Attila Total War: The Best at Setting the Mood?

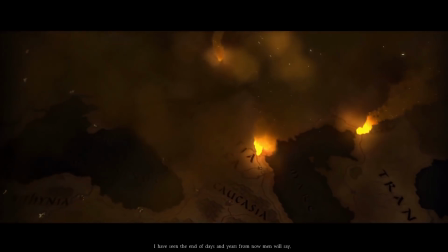Again, notice the colours.
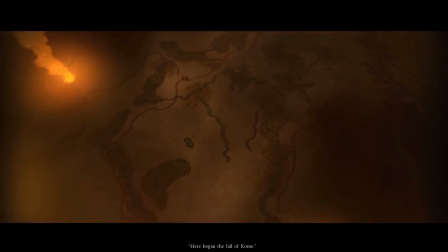Barbarian Invasion loved to show off the orange glow of torches in the night.
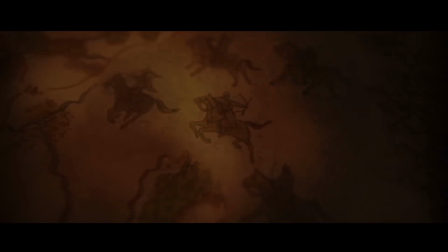Attila does the same.
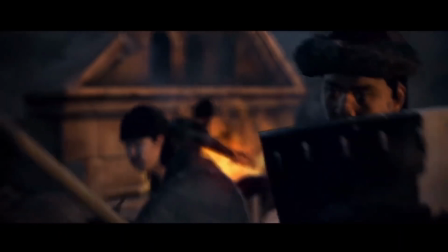The frequent images of Attila behind fire, and in one case, shoving his hand into it,
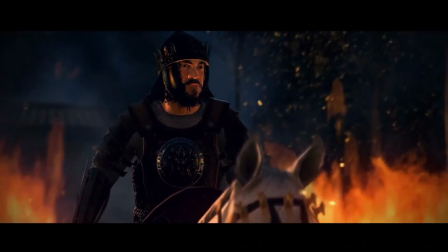introduces you to the main character of the game in a cool and epic, symbolic way.
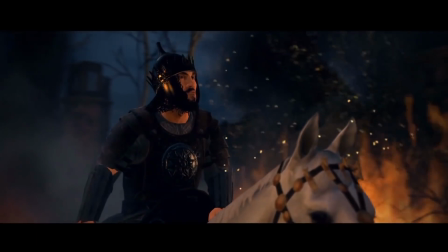But it does not stop there. Each faction intro sets you up for that nation.
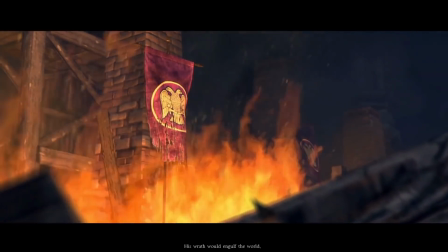As the campaign goes through, it continues to add these cutscenes,
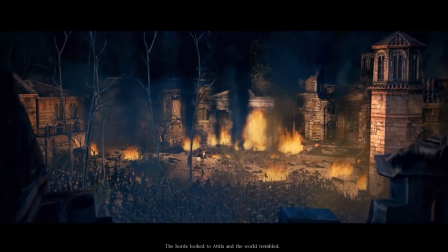delving deeper, slowly, enticing a gradual rise in fear into you.
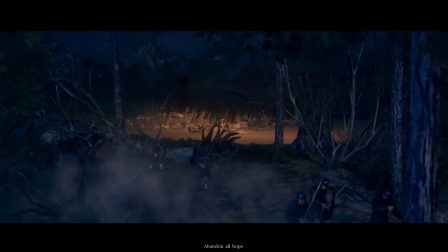Throughout the entire game, up until Attila, the main man,
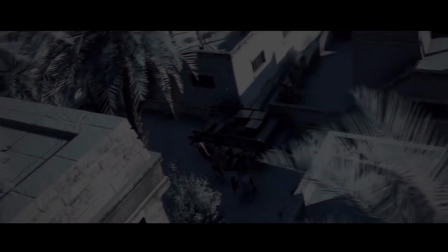arrives on the scene. like just look at the use of imagery here snow in
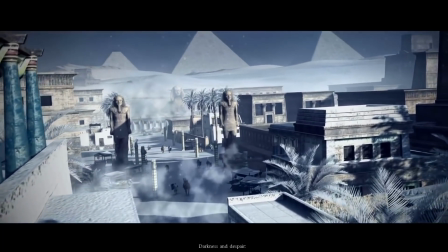egypt that is how turned on its head this world is this is why you
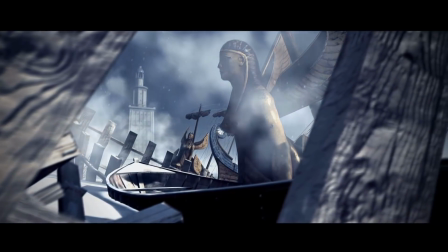must fear egypt and seeing it snow in egypt does hit close to home you
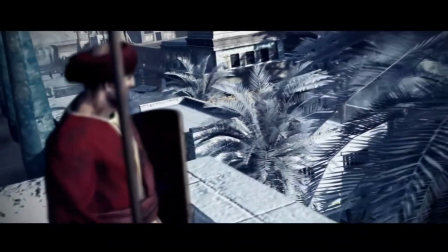know this place you know this weather but seeing the two together like this is such a weird
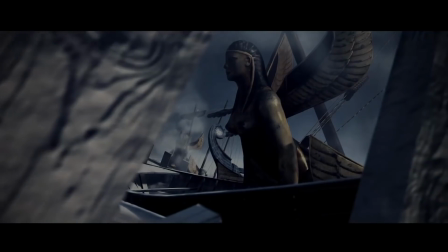sight the gods had abandoned rome and hell had risen okay
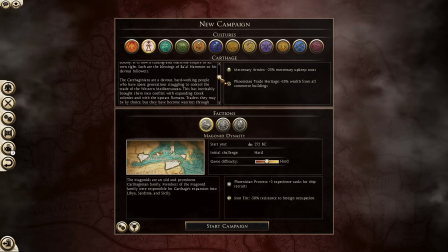and what do we get from rome 2 wall of text fish mouth and
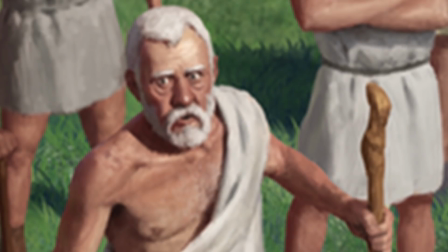whatever this is now attila is not without its problems which is
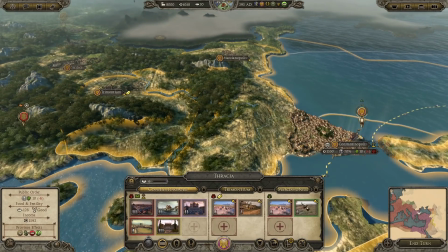also a real shame attila really could have been the number one but it is lacking in some areas that pull it down
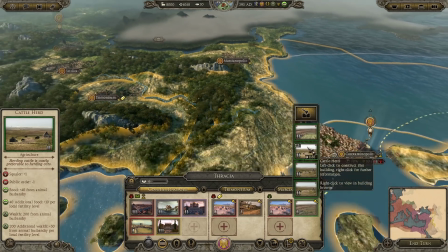Those will be discussed more on Wednesday, as I explain point 2,
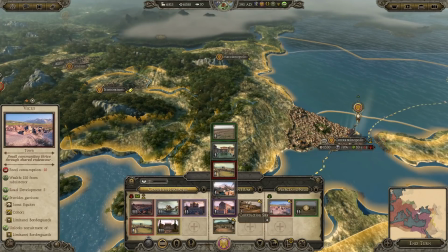but overall, this here deserved its own video.
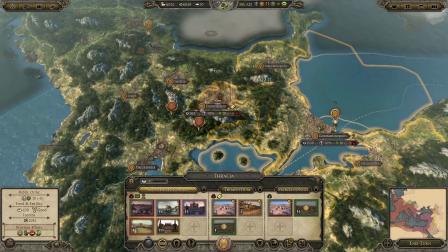Setting the mood is so incredibly important for a campaign,
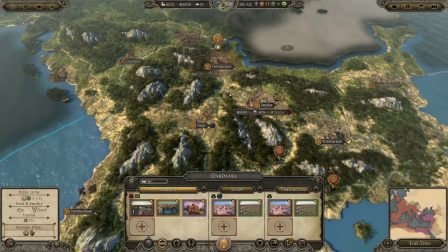and for me, it's a big decider in whether I want to play it or not.
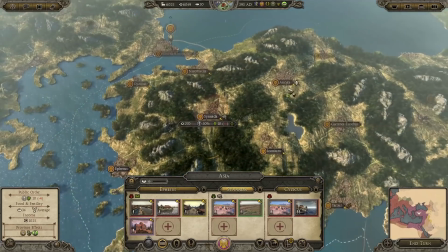Anyway, I have been Melchor, let me know if you agree or disagree. subscribe to get notified
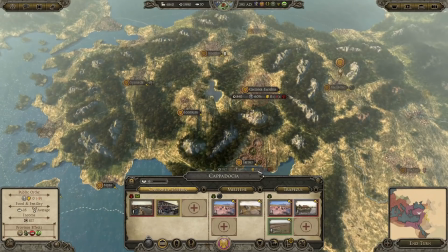of the next and final part of this or any other video of
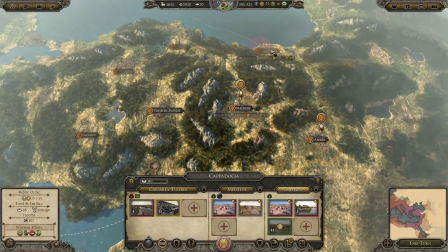mine i upload daily share this video with anyone else you
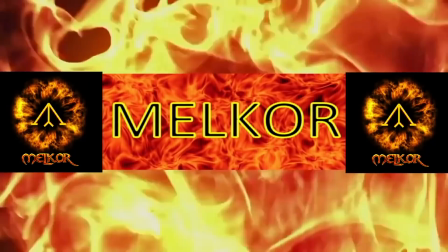think may find it interesting really helps me grow and makes these in-depth
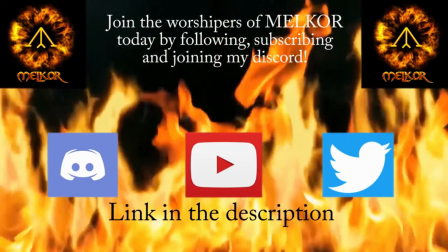videos much more worthwhile but for now until tomorrow's video goodbye